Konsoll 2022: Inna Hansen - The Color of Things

This is like a quick Photoshop experiment kind of thing with layers added to it. In this setup, I discovered that I really wanted the characters to stand out a little bit more, adding lights and shadows to them as well.
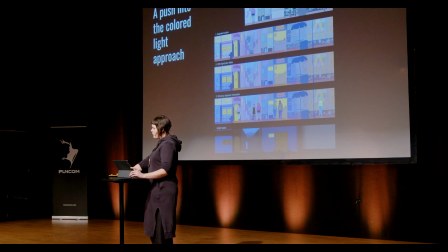That meant going away from the flat color
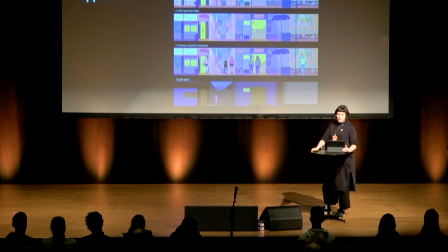identity or style and towards a more lit one.
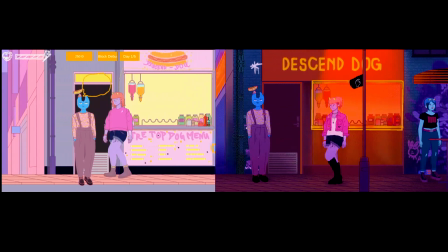So here you can see the same street before and after. A lot of things have happened in the art direction since.
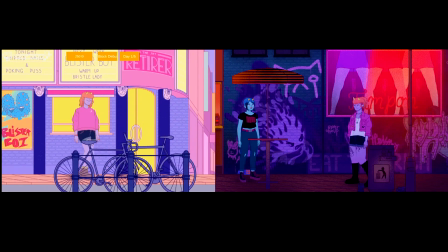This is like a year in between the first design and the last one. But mainly the most striking thing about it is the light and color. Even though the lines have not changed, all of the other things have. So, remember how that dress was confusing to a lot of people? how you didn't really know which of the colors to choose. Where that's chromatic bias at play. That's the thing that happens in our brain. So when you're making sprites, you're making a local color for things. And in different lighting conditions, that color will change. And most of the time, we're actually not confused about it at all. It's a very solid system in our brains. So we know what the color is supposed to be. So you can get away with quite a lot of tinting and stuff.
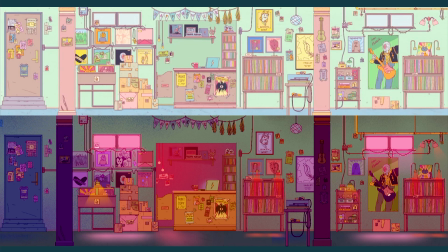This is an example of an original design for a set of sprites versus the updated version. So it didn't really change that many colors there.
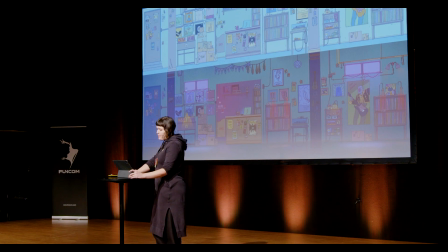But what happened was the top one here is pretty much unlit. There is no light and shadow. There is just local color. And the second one on the bottom, it is lit, it is darker, so that the lights pop out,
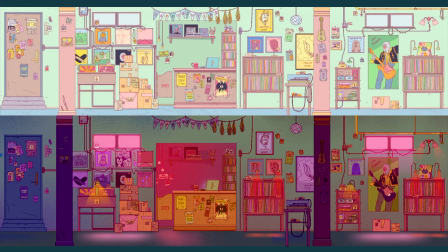and it becomes more atmospheric and has this dark edge to it.
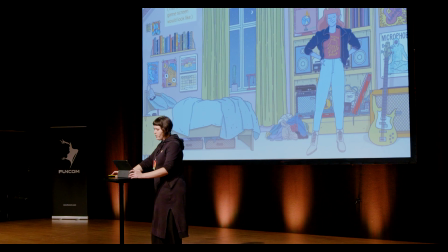Here's another example. This is the original room of the main character, Gordy.
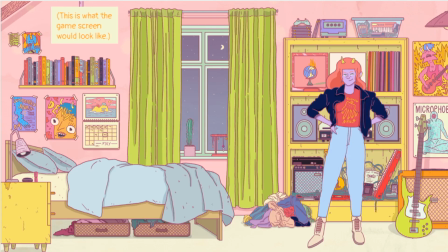And it's bright and energetic, and it has its own thing going on.
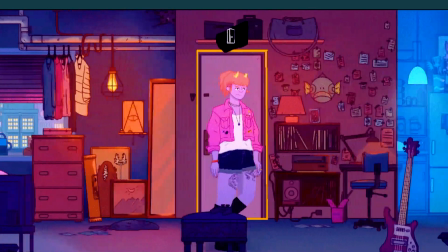But matching it to our current art style, it becomes more edgy and dark.
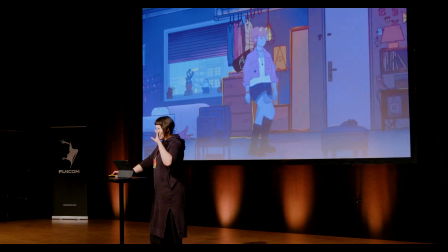So we kept lots and lots of details,
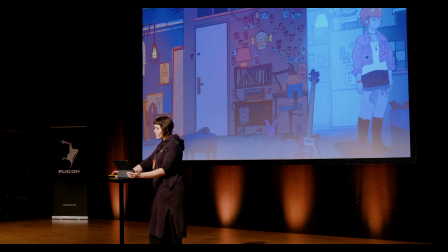but made the light and color work in a different way.
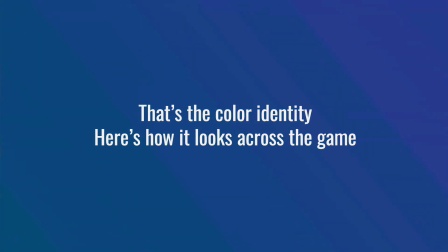so now that we have that color identity we want to use it across the entire game so that you can kind of see that all of these
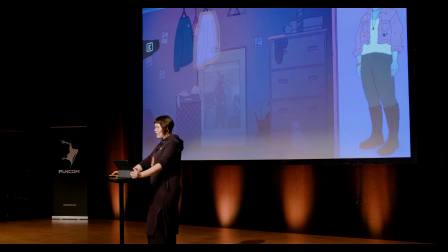things come from the same place here's the changing
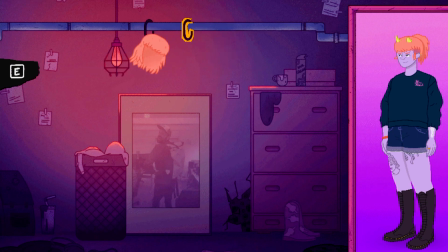dress up mini game interaction kind of thing where you get to choose a gorgeous outfit for the
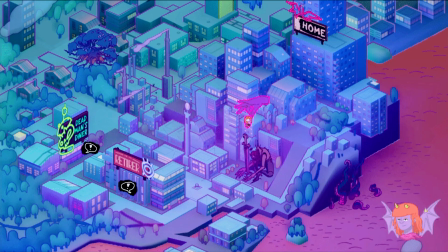day Here is the world map, and it has a variation of the same theme of colors.
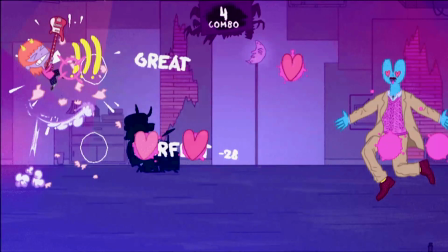Here is a rhythm game that we have, which is a peppier version of them.
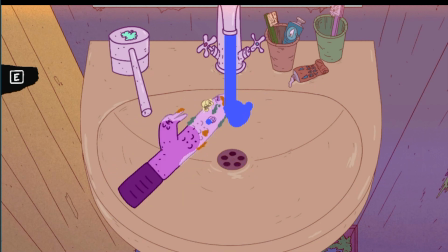Here is a vibrator cleaning thing that you have to do daily to make Gori happy.
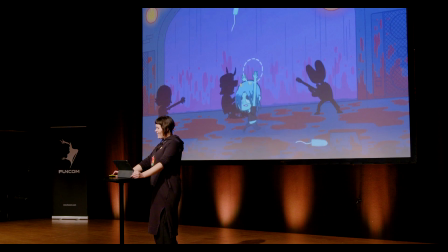And this is a catch-a-tampon on stage when it all goes wrong in a concert that they do. it's a one-off game okay
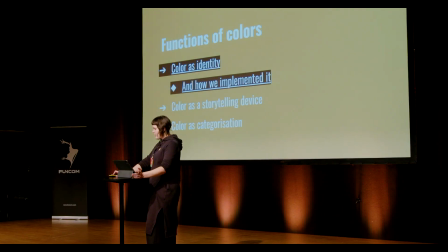so now that we have this identity how are we gonna make it so this is kind of how we implemented it so we decided on having the volumetric lights that are glowy at all times and influence influence all of the things in the room we have the local color
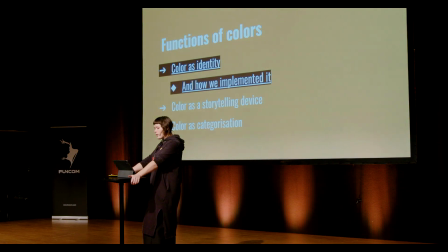palette should be acidy with some like neutrals going on to it and we wanted like this heavy like moisture density in the air going on with volumetric light and shadow. All of these elements belong in dreamy trippy nightlife kind of setting. So the way we did it was first to add these volumetric
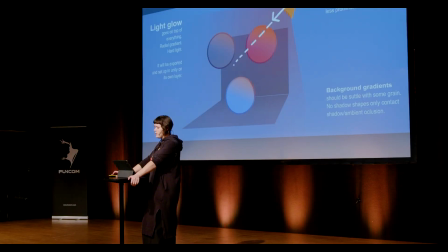lights and there's a ton of way of doing it in a
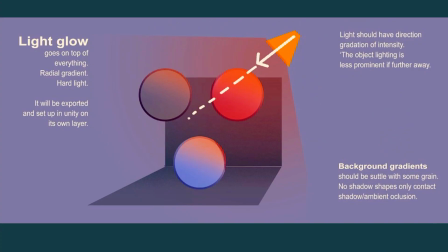lot of techniques for this but the way we did it was to recreate the hard light layer mode in Photoshop in into Unity because hard lights you can light things
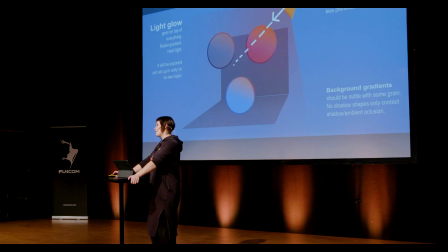but you can also make things darker and tint the darker areas of your objects and then we have this character light map so
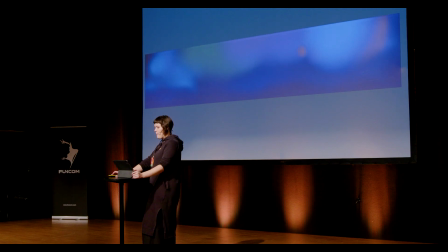the characters get this masked onto them and it's only applied to them.
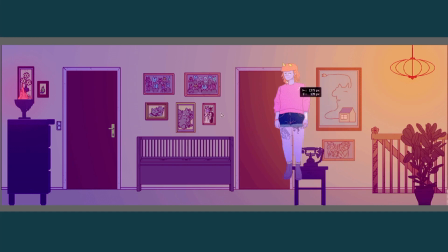This is the way it looks when I'm testing it. So this is like a hard light layer mode in Photoshop.
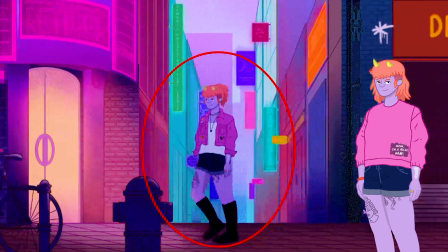And this is the way it looks in the game.
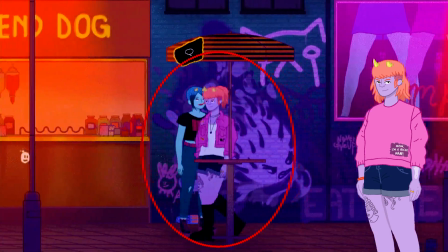And notice how it's this unlit character over here, she's very different from even when she's not in light.
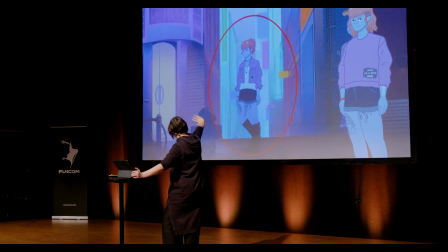She goes very dark and blue when she's in the shadows.
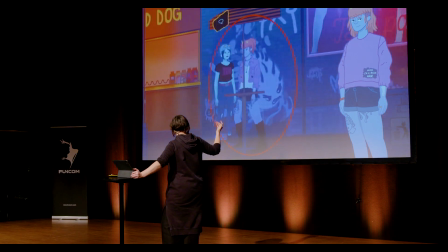So all of these colors change even though that we picked these local colors for her.
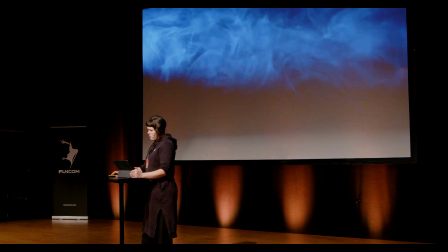So in real life if you want to add volume or shape to your lights you have to put some particles into the air because light cannot have a shape unless it's bouncing off of something. And so when they make this in live-action movies and stuff, they will put a lot of moisture in the air and then cast a light beam through it. And that effect is kind of what we wanted to emulate in our game as well. And so we made this grainy noise filter thing
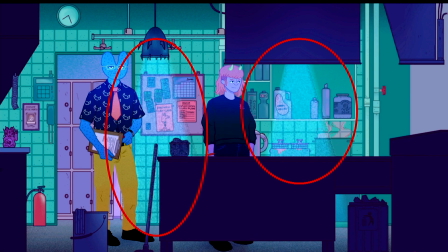to add to the life and, like, the movement of the light.
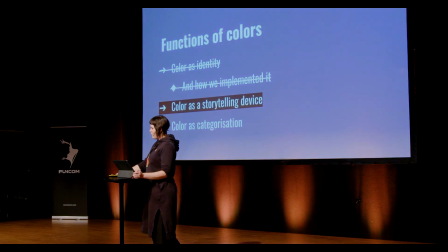All right. We made it back to the functions.
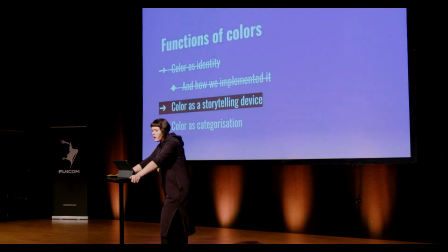So we have some nice direction to the colors, and now we want to use what we know about perception for storytelling purposes.
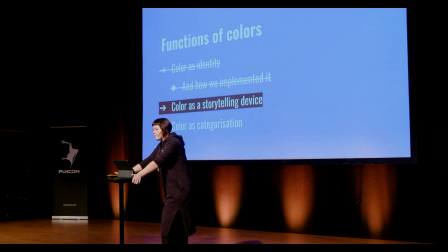So you can change the mood through color. You can show the importance of something through color. You can build associations through it. There's a lot of stuff that you can do. And perception matters the most here. It is how the colors feel to a player.
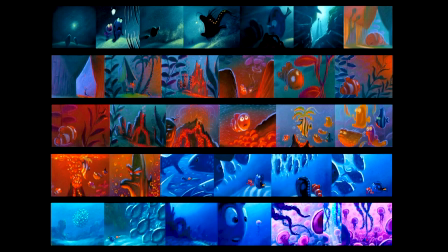In animation, they use this technique a lot where they will meticulously create color scripts for the movies. This is from Finding Nemo,
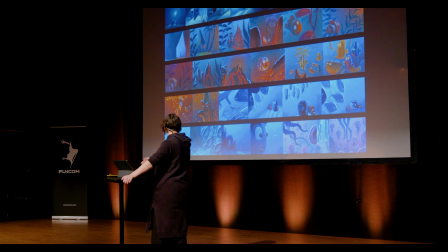where you can kind of see the emotional progression of the movie throughout that.
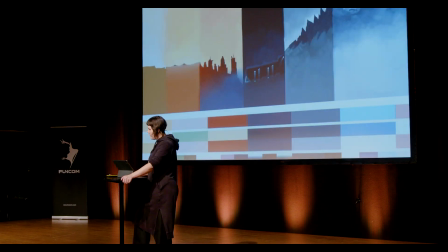And they also did that sort of thing in Journey.
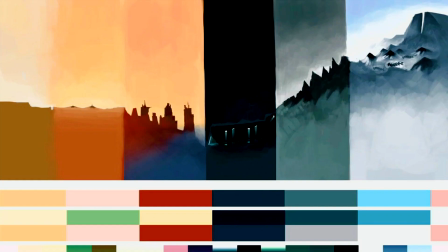So this is from Journey and they planned out the descent and ascension of the character in the game by planning it out in color.